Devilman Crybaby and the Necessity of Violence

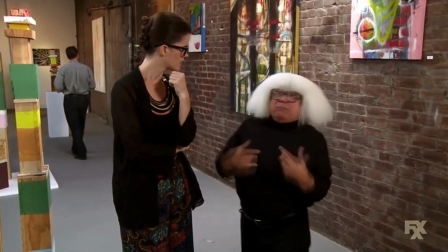[0:00] I mean, we're just the air conditioners walking around on this planet screwing each other's brains out.
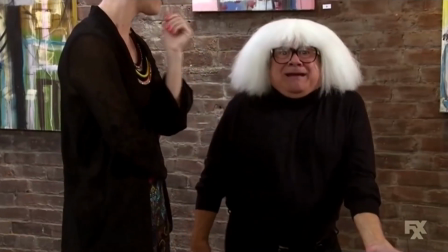[0:06] So true, I never thought of it like that.
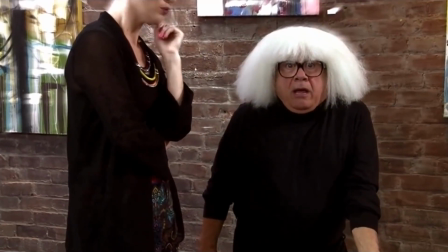[0:11] Oh, I don't give up.
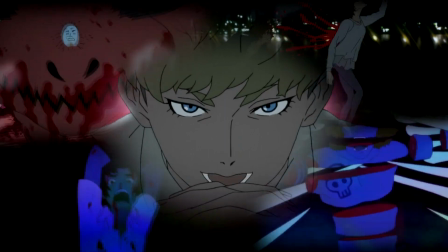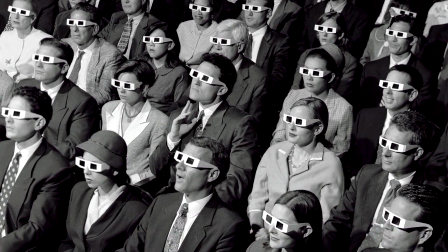[0:25]
There's this idea in audiences of modern media that violence is unnecessary, that drawn out gory scenes have become too much too many,
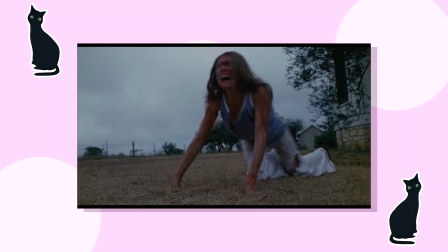[0:33]
and that they exist only for the shock value rather than for any narrative gain in films or shows one may watch.
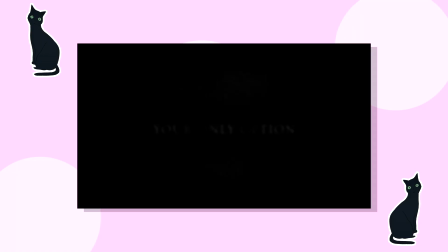[0:39]
Do I agree with this statement? Well, yes and no. While I do believe gory scenes are unnecessary most of the time,
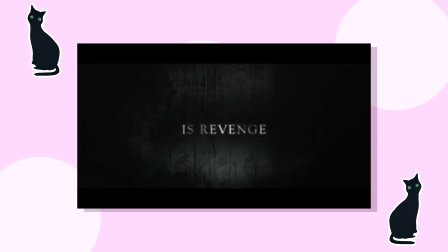[0:47]
I also believe there's been an overabundance of gore and violence in media for the past three decades,
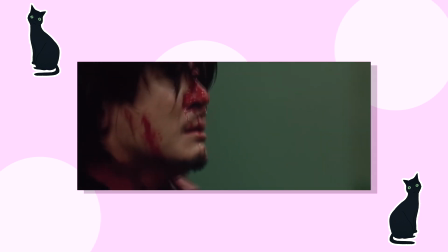[0:52]
so anything that has gore or violence for narrative gain is overseen.
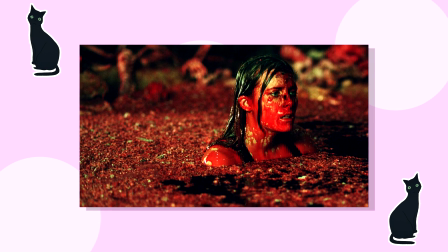[0:56]
Gore has become so prominent in our media now that the genre of torture porn has been created,
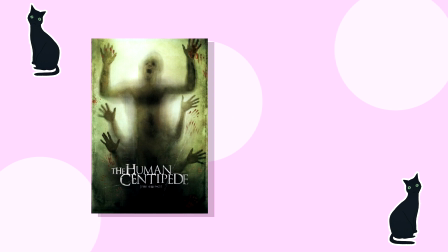[1:02]
movies under this genre being The Human Centipede and the entire Saw series.
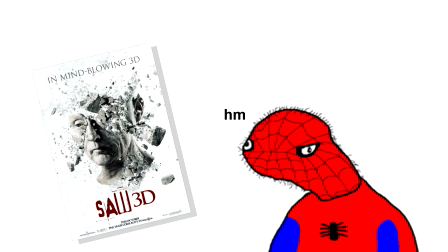[1:06]
The point I'm trying to make with this is people aren't really shocked by gore now, they either enjoy it or get tired of it,
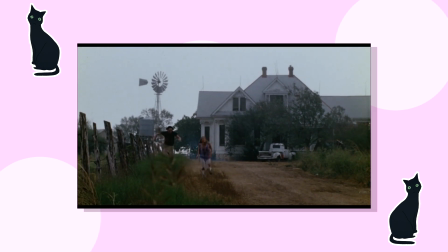[1:12]
and this can lead to a gory scene having the opposite effect of what a director or writer had originally intended.
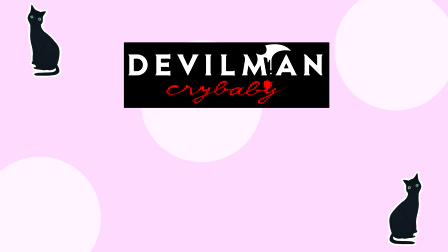[1:18]
So, where does Devilman Crybaby fit into this? Devilman Crybaby has the big three, drugs, sex, and violence.
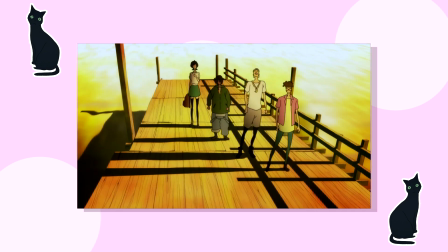[1:28]
Right out the gate, the first episode shows us not just excessive scenes of sex and drugs, but violence as well.
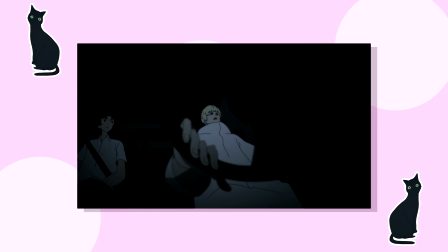[1:34]
When watching for the first time, this might seem to be too much and it's definitely something that'll give your grandma a heart attack, but I don't think any of this is unnecessary. It's all essential to the themes of Devilman Crybaby and immediately sets us the tone of the show.
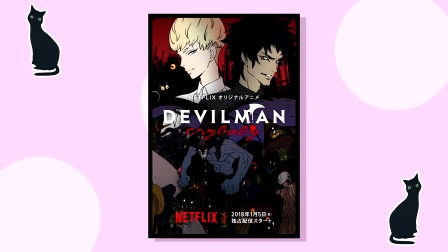[1:49]
If you've never seen Devilman Crybaby before, I highly encourage you to watch it, but for the sake of this video, I'll give a quick rundown.
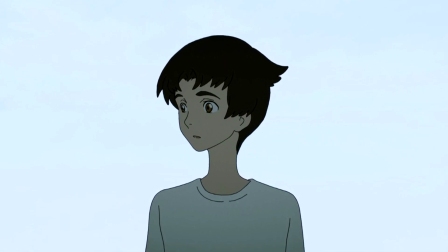[1:56]
Akira Furo is a regular high school kid who's a bit of a dweeb and cries for anyone.
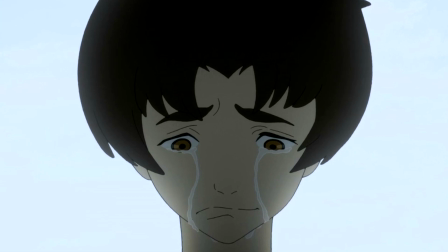[2:01]
Any sad news or upsetting situations get his waterworks going and it's a distinct trait of his.
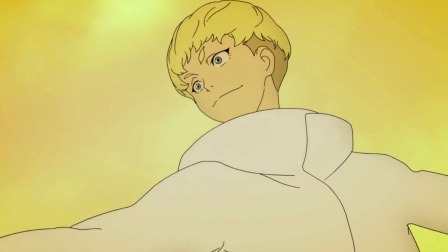[2:06]
His lifelong friend, Ryo Asuka, is a professor researching demons and devils and wants Akira to help him with his findings.
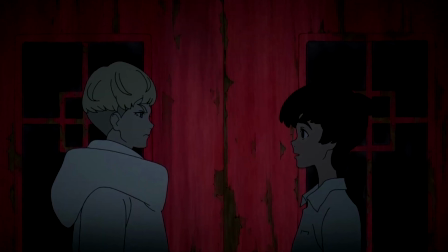[2:14]
Through a traumatizing event, Akira becomes a demon himself, which obviously means he's sexy now.
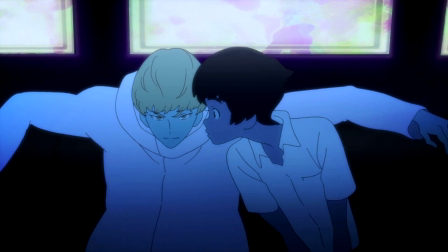[2:19] Now we're sexy!
and we follow Akira and Rho as they try to learn of this new demon phenomenon.
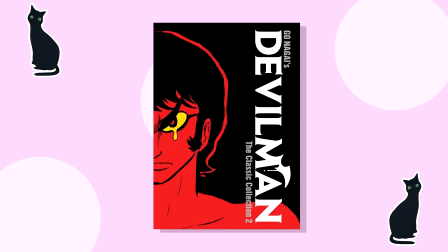[2:26]
To clarify, I'm not talking about the original Devilman, not this one.
Real!
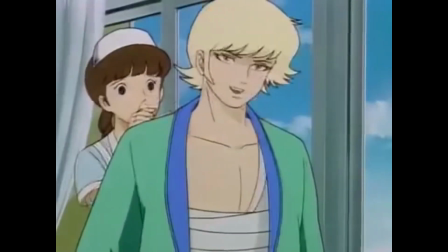[2:33] Hello.
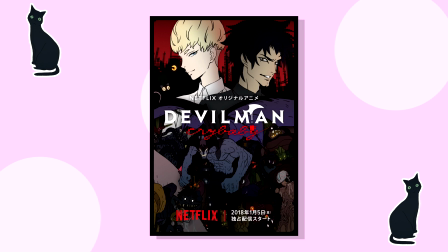[2:39]
But the 2018 version. Devilman Crybaby. Okay? Okay. Now let's continue.
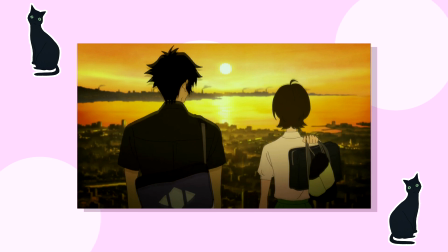[2:44]
The themes of Devilman Crybaby are humanity, morality, mortality,
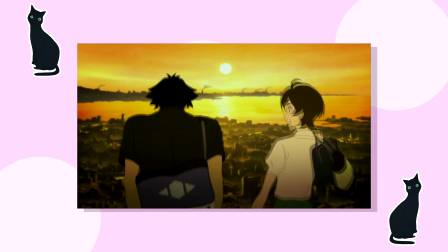[2:49]
love, and if humans truly have the ability to control their instinctive urges such as sex and violence.
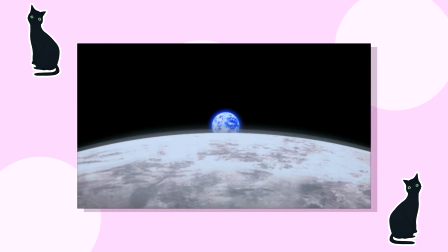[2:55]
Of course, Christianity is part of this too,
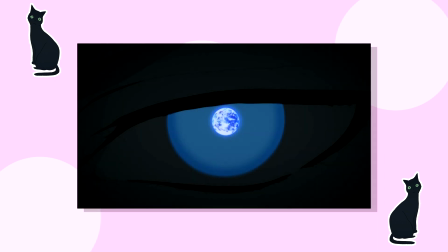[2:58]
but it has nothing to do with questioning of faith and is instead a gateway and metaphor used to question the themes originally stated.
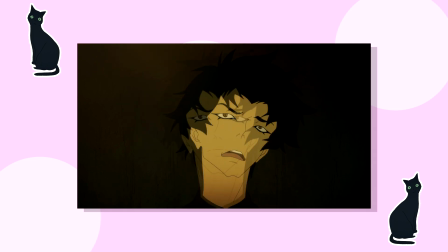[3:04]
So going back to the original themes, what better way to open a series with those themes other than showing people giving in to those instincts at a party called the Sabbath?
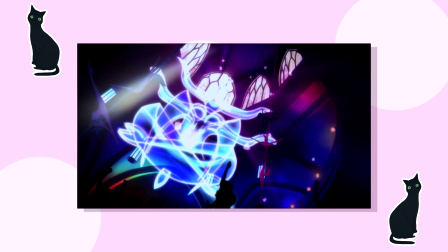[3:13]
Straight up, Devilman Crybaby is telling us what they're all about. they're showing us animalistic raw humanity and they're telling us it's gonna be a wild ride from here on out.
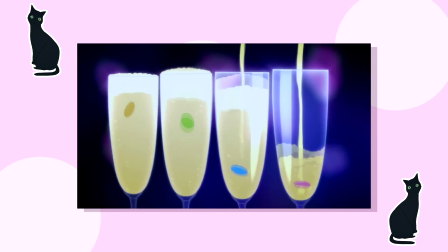[3:22]
Not only that, but this scene plays a crucial role in telling us what demons actually are.
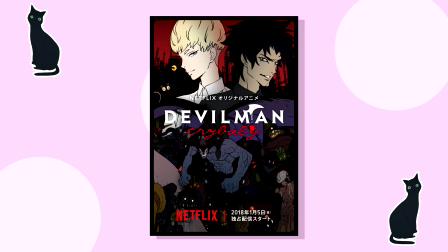[3:27]
I think the Devilman Crybaby writers did a fantastic job with this because demons and devils in a sense have either become desired or a straight up joke.
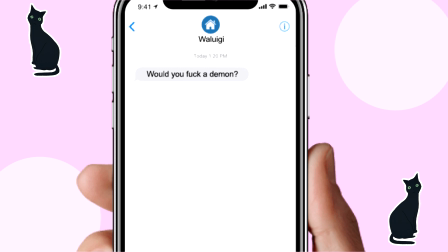[3:35]
You ask a lot of internet dwelling millennials if they'd fuck a demon and they'd probably say hell yeah why not as a joke, Or, in some cases, not as a joke.
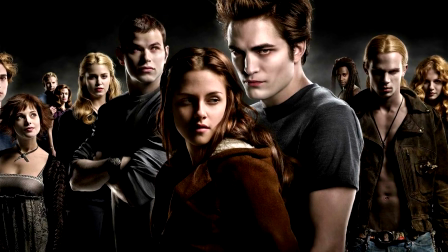[3:44]
It's like how Twilight turned vampires into these stupid creatures that glitter and look sexy, and now no one can take vampires seriously.
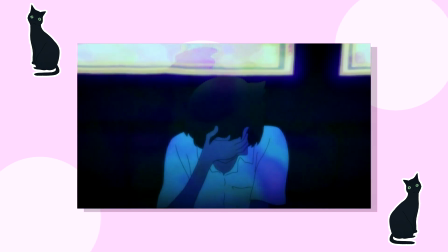[3:51]
They're just not scary anymore. Devilman Crybaby fully acknowledged this, acknowledged that the concept of demons and devils aren't really scary in this day and age.
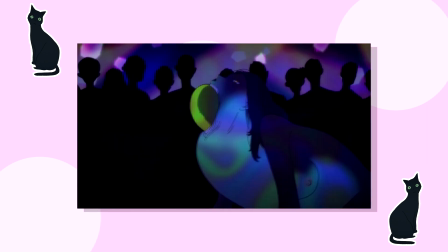[4:00]
So what do they do? They show us four full minutes of demons mutilating and brutally murdering people.